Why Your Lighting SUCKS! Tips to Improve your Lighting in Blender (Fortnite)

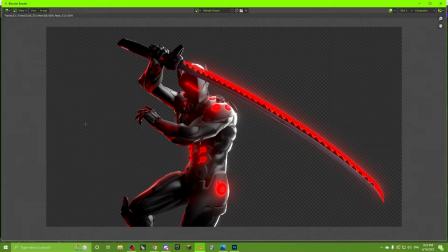7:15 right so after this first rendering i already see a number of issues which we can address when we move to photoshop all right so firstly
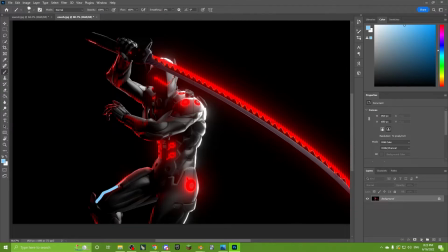7:23 we need to bring out this rim more it's consistent it's consistent and then it just stops it kind of blurs out right there which is what we want to avoid and also right here as well as well as right here we need to make that part stronger we need to emphasize the fingers more to emphasize the motion
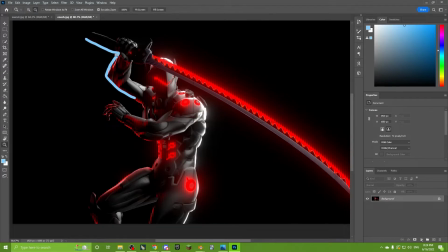7:39 maybe bring this one out a little bit more i already talked about that area but i don't like how it all it's almost sizzling out but not quite it's kind of in that in between area besides that though i do like how this key lighting is very
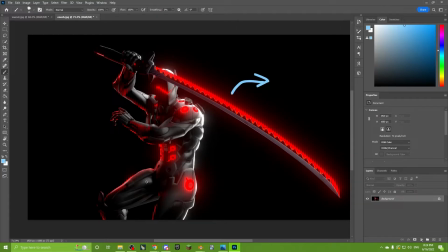7:55 discernible however i think we need to shift it back a little that way uh because it's showing too much on his legs right here and it's kind of breaking the shadow that we have being cast over him i do like this uh
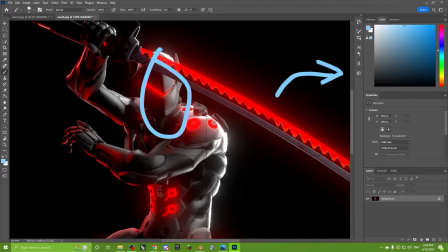8:09 his head though like right there that looks really cool and it again emphasizes the contrast area of the three tips i was talking about should also emphasize
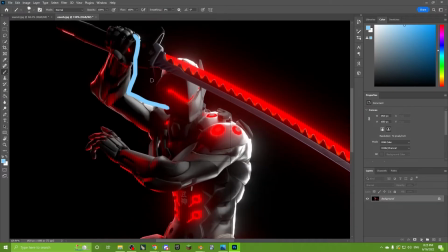8:18 this rim a bit more because again it's kind of just sizzling out
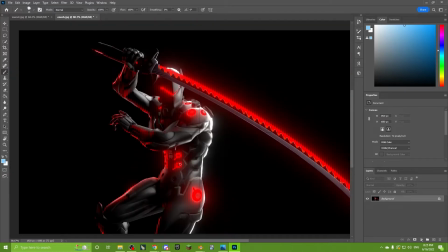8:23 which is not what we want we want to stand out like this so back to the drawing board i suppose all
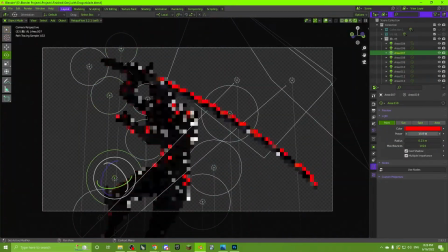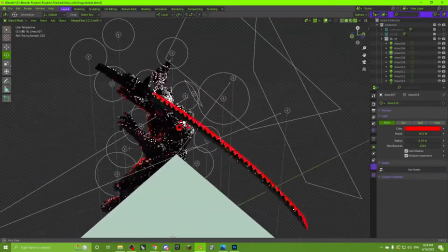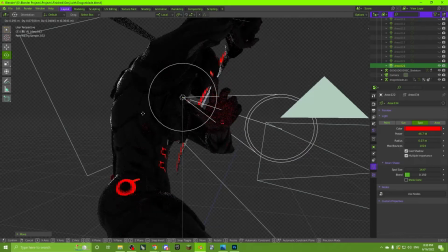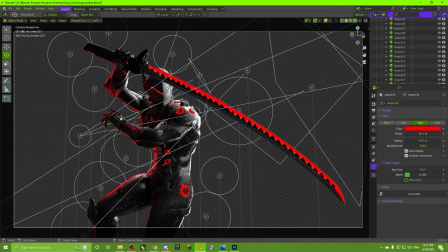9:06 right i'd say that looks pretty much good i've finally identified all these recurring issues so let's render all
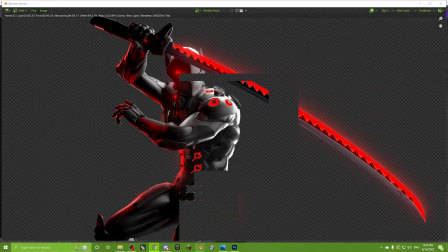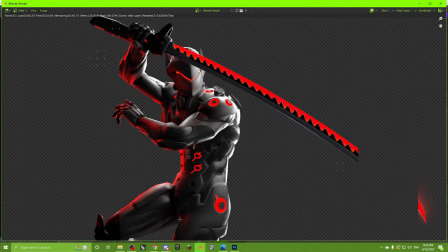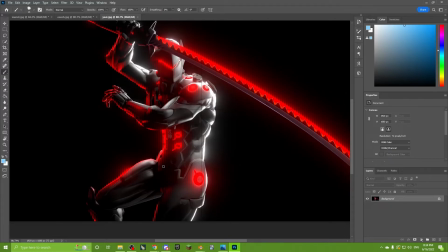9:30 right so now that we've addressed some of the most glaring issues let's fix try and see what we could do to better improve this for next time
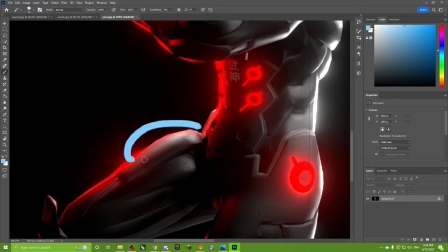9:39 so uh it seems i didn't completely resolve this issue i only made that brighter so
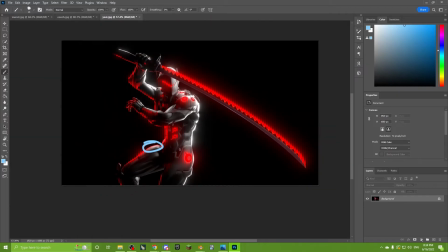9:45 there's there's one of note i do like how his elbow
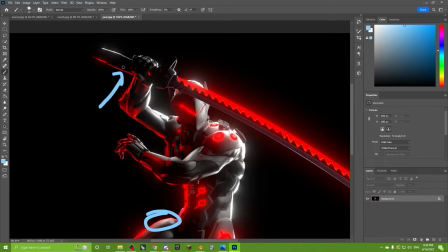9:51 and how it leads you up to his sword is more identifiable
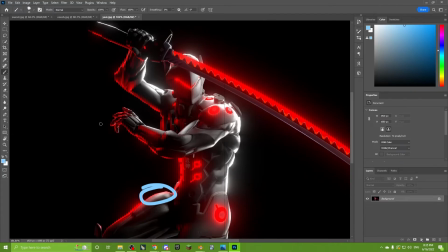9:56 because of these rims and also his fingers i do wish there was
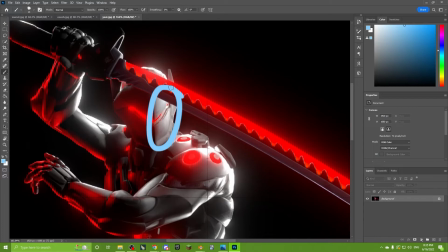10:00 some way i could make this part brighter without having to do any kind of editing in photoshop but it seems that wasn't really possible so perhaps another thing to
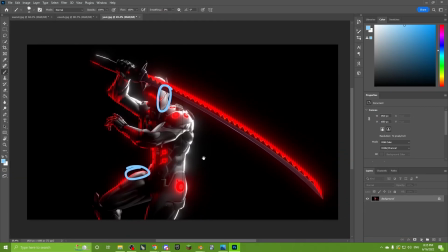10:10 look for for next time is a better fix for that um but overall i think this is a great looking piece despite the minor occurrences
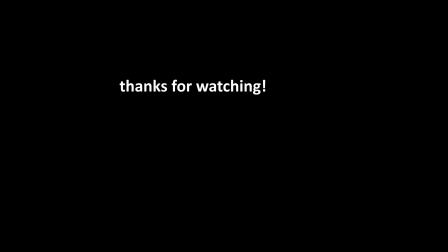10:20 these are good things to keep in mind when you're working on your own pieces